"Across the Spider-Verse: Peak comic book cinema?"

Good evening, this is the Oscar expert here with Brother Bro, and it's time to review Spider-Man Across the Spider-Verse. We're kind of late to the party. We're going to just free-range talk about the movie, spoilers and all. Yeah, I mean, I could recommend the movie, but everybody clicking on the video has already seen the movie. I'm going to be very nitpicky because I feel like, you know, a film that people love and adore that is really, really good does deserve to be nitpicked as much as it deserves, you know, lots and lots of praise.
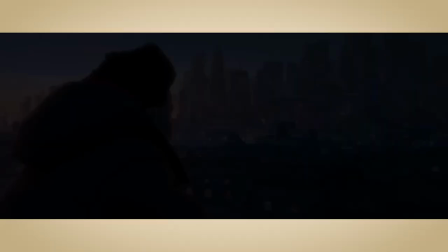So I hope it doesn't come across as like I'm trying to take anything down And I'm also just trying to work out some of my feelings on the film because superhero
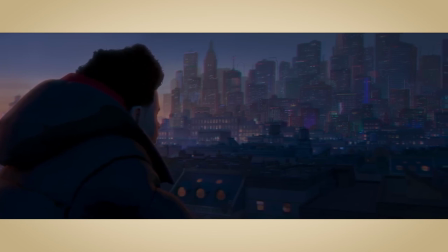films are not like my forte They're not what I go to the movies to see like it's just like any other movie
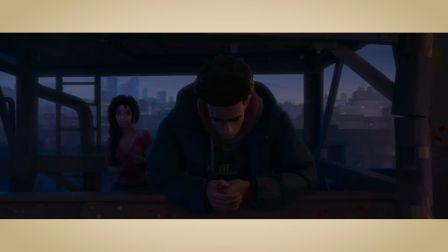to me Yeah, some people say well you're watching this movie like you're watching, you know an Oscar caliber drama And it's like I am I am yeah It would sort of be insulting to say that it shouldn't be considered on that kind of level, right?
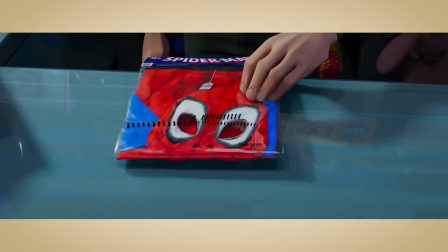But I did see the movie twice so I feel like I have done my due diligence The first one already changed the game for animated films, and this one, just yet again, ups its own bar.
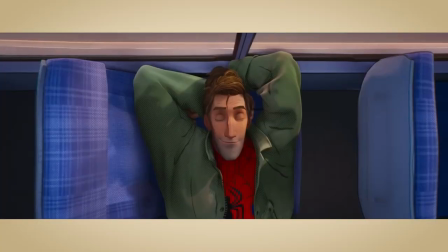And the thing that they did differently in the first movie is that they took each environment and they gave their own style to each one.
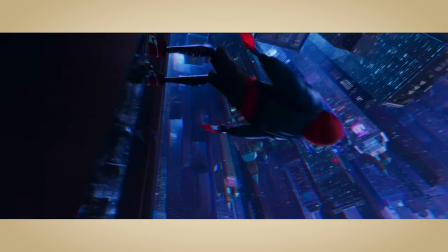They gave their own color palette to each setting, or even to each scene or mood. This one bends the rules a little further.
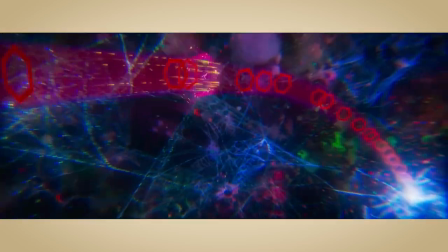The interesting thing about this Spider-Verse is it's really an example where every single animator who worked on it had their own little bit of creative freedom.
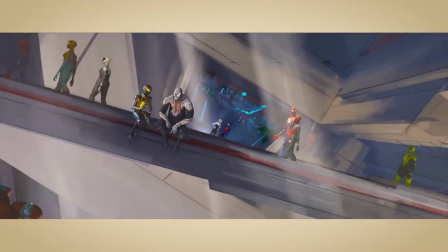Unlike almost any movie that I can think of, this movie is just an amalgamation of so many people's vision.
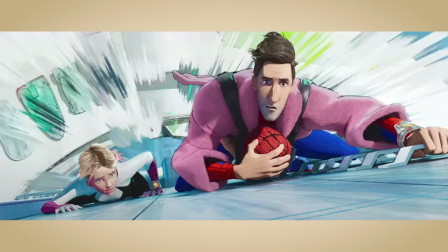Yeah, because it feels like every shot might have its own expressivity. And it seems like animators get tasked to do like a certain, you know, few seconds of movie.
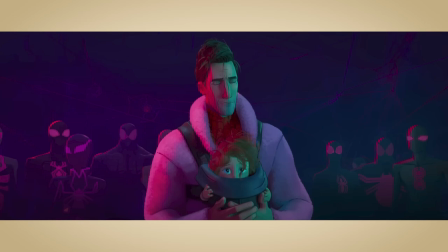And so every like 10 seconds of the movie is operating at like a 100 because that is that animator,
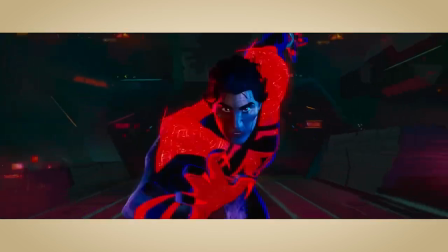like giving their all to like their little contribution. And you just have over two hours of that level of effort.
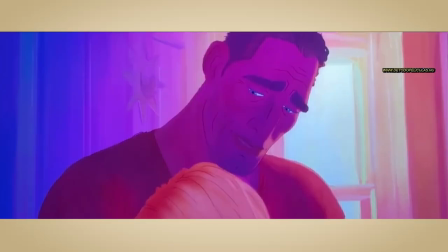I love that the Gwen Stacy and Father scenes were very expressionistic with their animation.
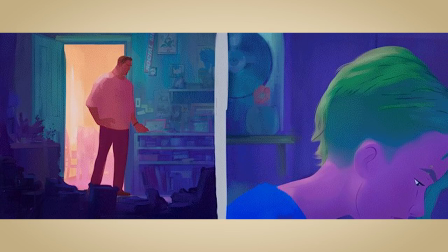The creators put a limitation on their animation, that they're not going to do any motion blur, they're not going to do any blurred focus in the background.
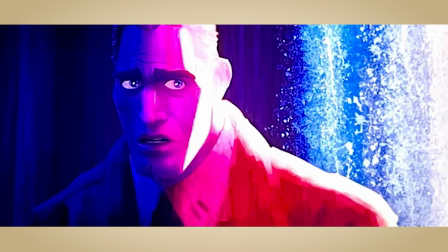So in that scene, like, they had to have these close-ups, but the background was supposed to sort of melt away.
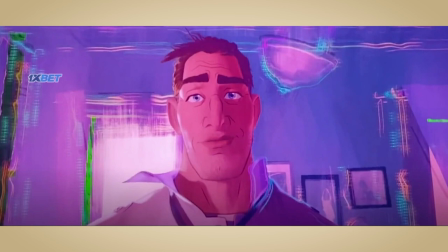And I feel like they took that a few steps further to make the background completely expressionistic in these scenes. And I really love that they went in that direction, because that is something I have never seen an animated film do, I think.
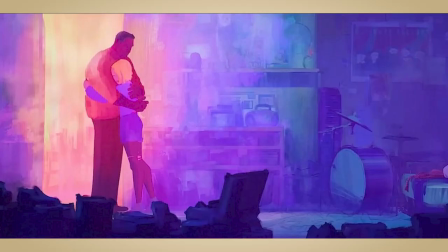Even just looking at how the colors were melting or evolving or shifting throughout the scene, based on what was happening with the characters, that in itself made me feel emotional, like, even regardless of the story, almost. Because I don't even think there's actually that much story there. Like, her and her dad, it's sort of thin and obvious what's happening.
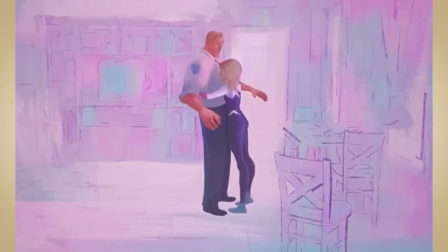But the colors just enhance it to such a degree that I think a lot of people really move. Although I feel like those scenes push the expressionism really far, and I'm not quite sure it was working for me in every one of those shots. There's a shot-reverse-shot pair between Gwen and her dad where the background becomes like shapes and wheels and like pendulums, and I did not like that. It felt too out there and unmotivated. I didn't understand why they needed to do shapes. I thought the melting paint worked perfectly, and they didn't really need to evolve it into, like, geometric, like, almost mathematical-looking patterns. Like, there was a wheel behind her dad's head, and I was like, why is there a wheel there? And also, in the first scene with Gwen, her dad, when he almost, like, shoots her with his gun,
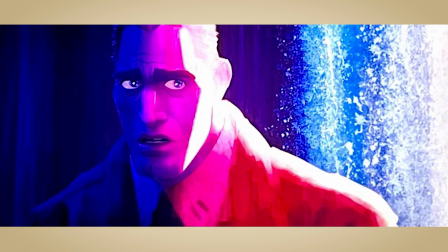the background for the dad becomes, like, an alleyway that isolates just him and his body, but the background is like black or just white and it looks like really in your face i found that to be distracting as well i feel like i want it to go in that direction i like that it goes towards expressionism but it was too much for me in some in some shots i kind of get that but i still think that it was very much worth it for them to go for that because i did think that it resonated really really strongly
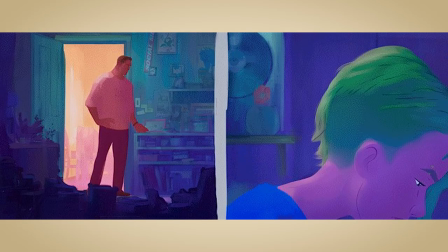yeah most of the time but the colors on gwen like the blues and the purples when her dad is like this warmth and in those things like trying to connect and meet was like really powerful.